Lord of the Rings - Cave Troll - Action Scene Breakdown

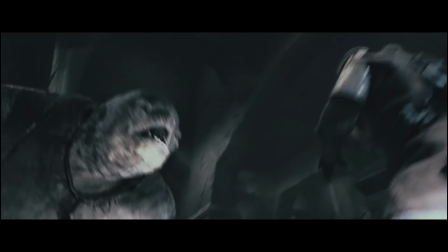1238s
So he throws it from screen right to screen left. The correct version would continue screen right to screen left.
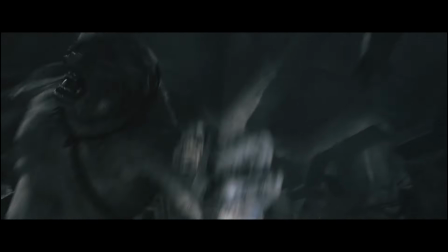1243s
Then let's flip that second shot.
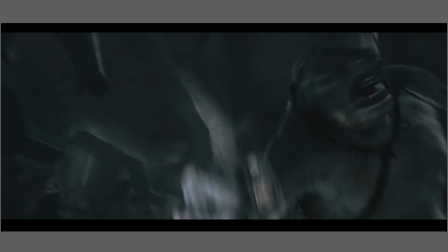1246s
So it goes from throwing screen right to left and then to the flip wide with screen left to screen right.
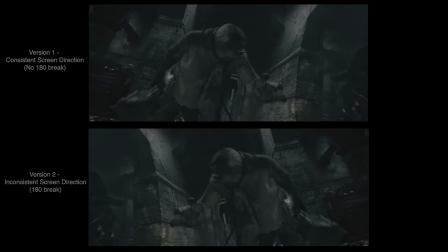1253s
Which is clearer, which is better. It's the consistent version, right?
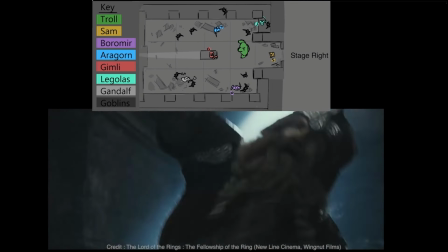1257s
One of the reasons I avoid breaking the 180 during action is that it wastes energy and interrupts the flow of the action, right?
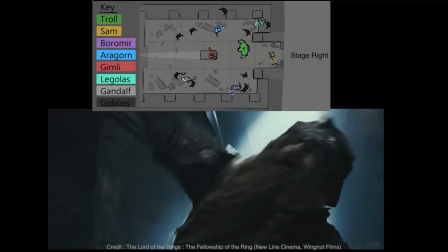1265s
The energy here is built up on the right of frame and is being thrown to the left of frame.
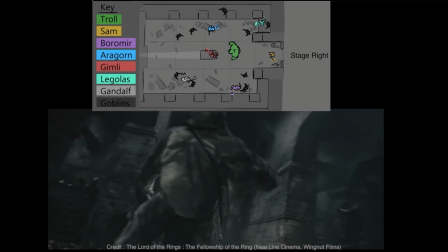1270s
Then, when you cut, all that energy follows through and the impact makes sense. Whereas the other way around, it doesn't flow and you waste all that energy, right? So there's an example of how sticking to the 180 is really essential once you've established a screen direction between two things, in this case, the troll and Gimli.
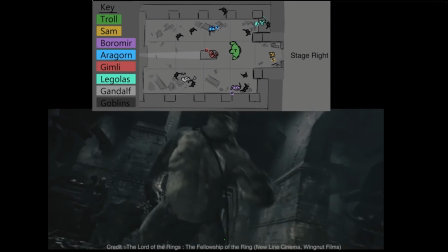1287s
I would say this way of just flipping a shot in the middle, a really good way of you seeing and testing it for yourself.
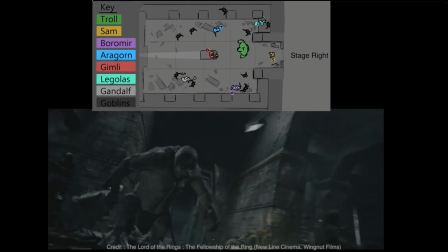1293s
So if you are evaluating a scene and you've got a flowing action across two shots or a number of shots, just try what I've done here. Just flip that middle shot or one of the shots and see the damage it does to the flow of the action. Okay, back to the scene progression. Back to this wide. This one's a really wide angle lens here, so we want to take in as much of everything as we can.
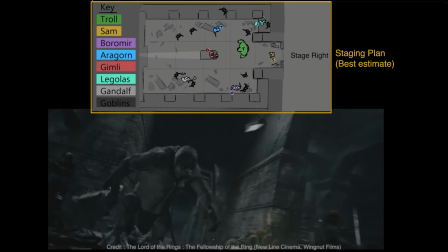1313s
Initially, our focus is on the framing of the ogre here to re-establish that.
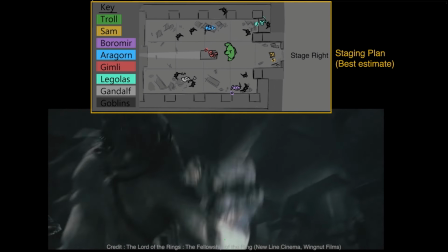1317s
The axe hits, then he gets angry, then the camera tilts up while pulling back.
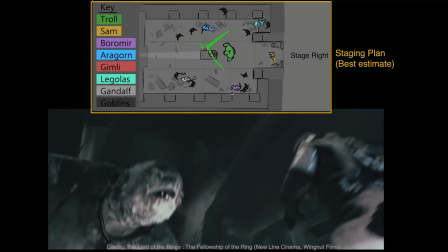1323s
Feels like the camera operator here is stepping backwards to include Gimli.
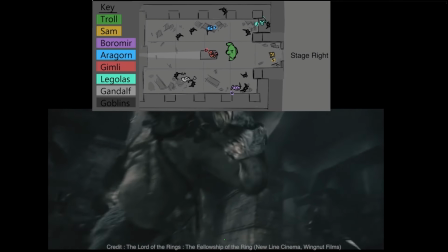1328s
Really handheld feel here. So we've got that really threatening framing on the troll here.
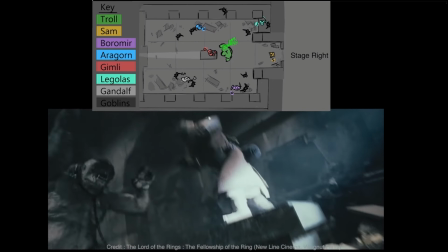1334s
The hammer goes right up and underneath it is Gimli on screen right.
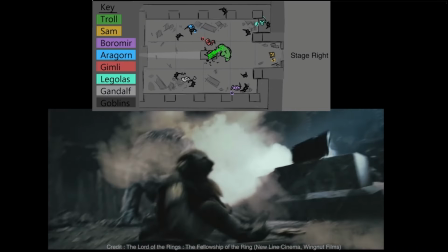1338s
Then it's going to come down, but because the director or the camera operator here wants to make sure we see that he's going to smash down on that tomb there,
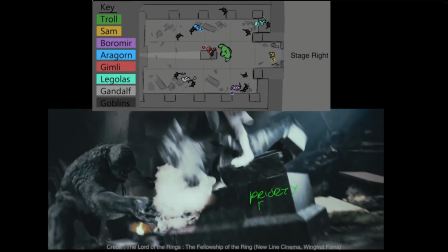1347s
he really wants you to see Gimli positioned on it before that happens.
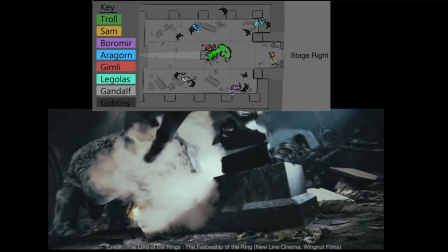1351s
So that impact comes down, smashes the tomb, and Gimli leaps up, and he's out of shot here for a moment, but that's fine, it's great.
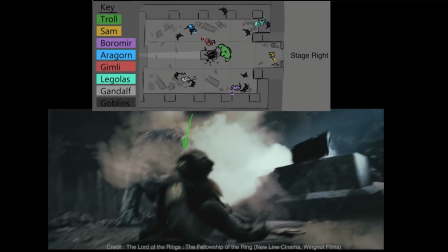1358s
These things happen chaotically and organically. You can't track everything every time, so you have to kind of make a decision about what you want to frame.
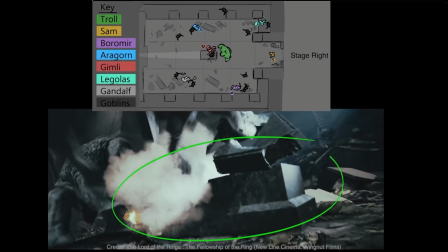1365s
And in this case, they've chosen that they want to frame the tomb, and so Gimli kind of goes in and out of shot here very quickly.
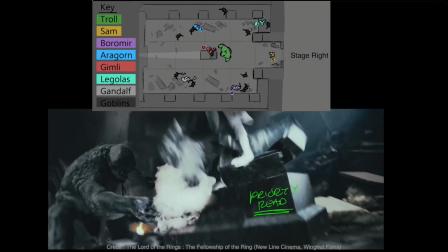1372s
Don't feel like you have to keep the characters on screen all the time.
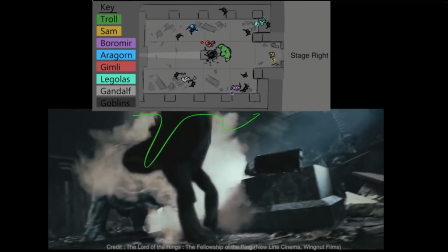1375s
The emphasis was just on letting that impact and that change in the environment happen, and then he lands towards the camera,
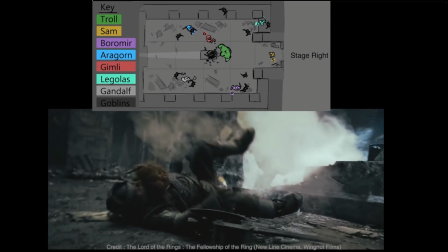1382s
framing again for Gimli, so you can kind of momentarily let them go away and then you can catch up to them or they can drop back into frame.
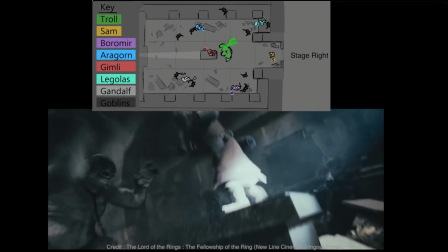1388s
The camera work is really rough here, imperfect, but it still feels natural.
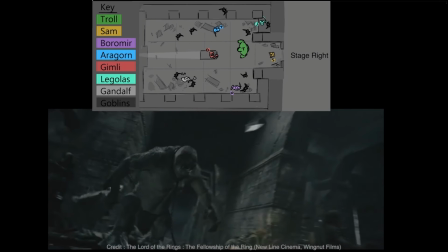1393s
To me, that's such a beautiful sweet spot to try and hit. You know, we're contriving this, right?
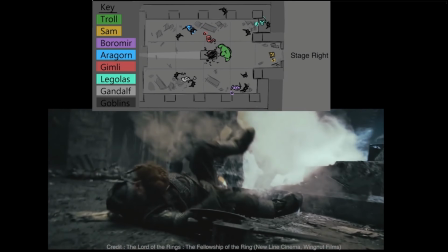1398s
That's all we're doing all the time, is contriving everything the way we want it to be, but we also want it to feel natural.
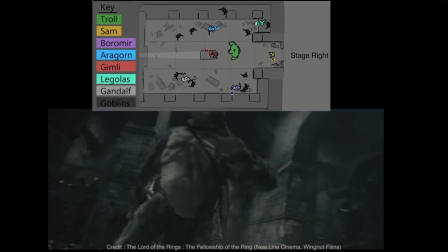1404s
And this is a perfect example of a shot that does that balance very, very well. Now Gimli ends pretty neutral here screen direction wise.
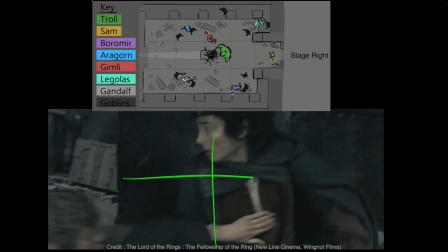1411s
He and the troll are both fairly centerish at the end of the frame. Then we have this disconnected group shot of the hobbits hiding behind a pillar.
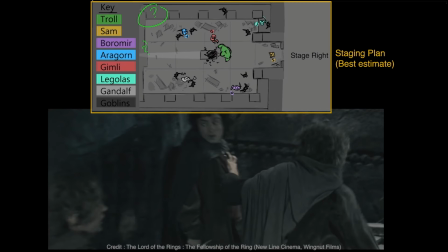1420s
I'm actually not sure where this is in the staging right now. I have a fair idea, but I'm not going to talk about that. It doesn't really matter right now, right? This actually feels like more of a cutaway at the moment, right?
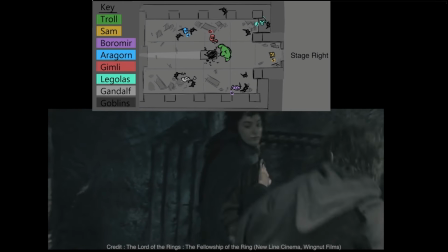1432s
But that actually doesn't matter right now because they're not our focus, right? It's just an insert. But this shot gives us a few things.
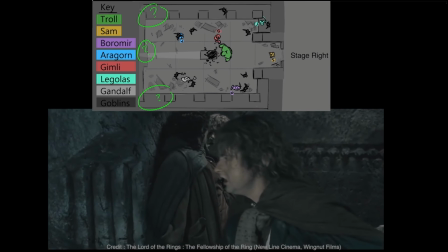1438s
What does it give us? Okay, so it acts as a cutaway of sorts to give a moment of respite, a quick breather from the relentless intensity of the action. Sometimes for pacing, you will need to find a way to put these in.
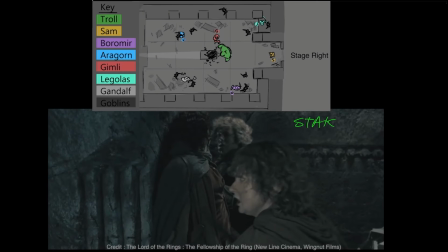1451s
Second, it also acts as a reminder of what the main warriors are fighting for, who they are fighting for, who they are fighting to protect. So that may be why it's in there as well. It's just reminders of those characters we're fighting for. It may also have been edited in there to hide an awkward cut, because sometimes that is what we do.
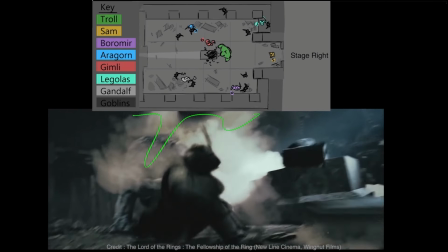1468s
Perhaps they actually wanted initially to stay with Gimli immediately, but they found that the footage they had was taking too long,
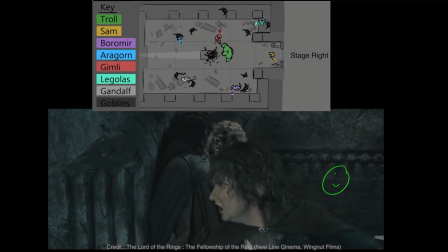1475s
so they just thought, right, just put an insert in and we can come back to Gimli wherever we want him then, right? Because remember, as soon as you put a cutaway in here to something else, within reason, you know, you can reset certain characters and certain positionings, right?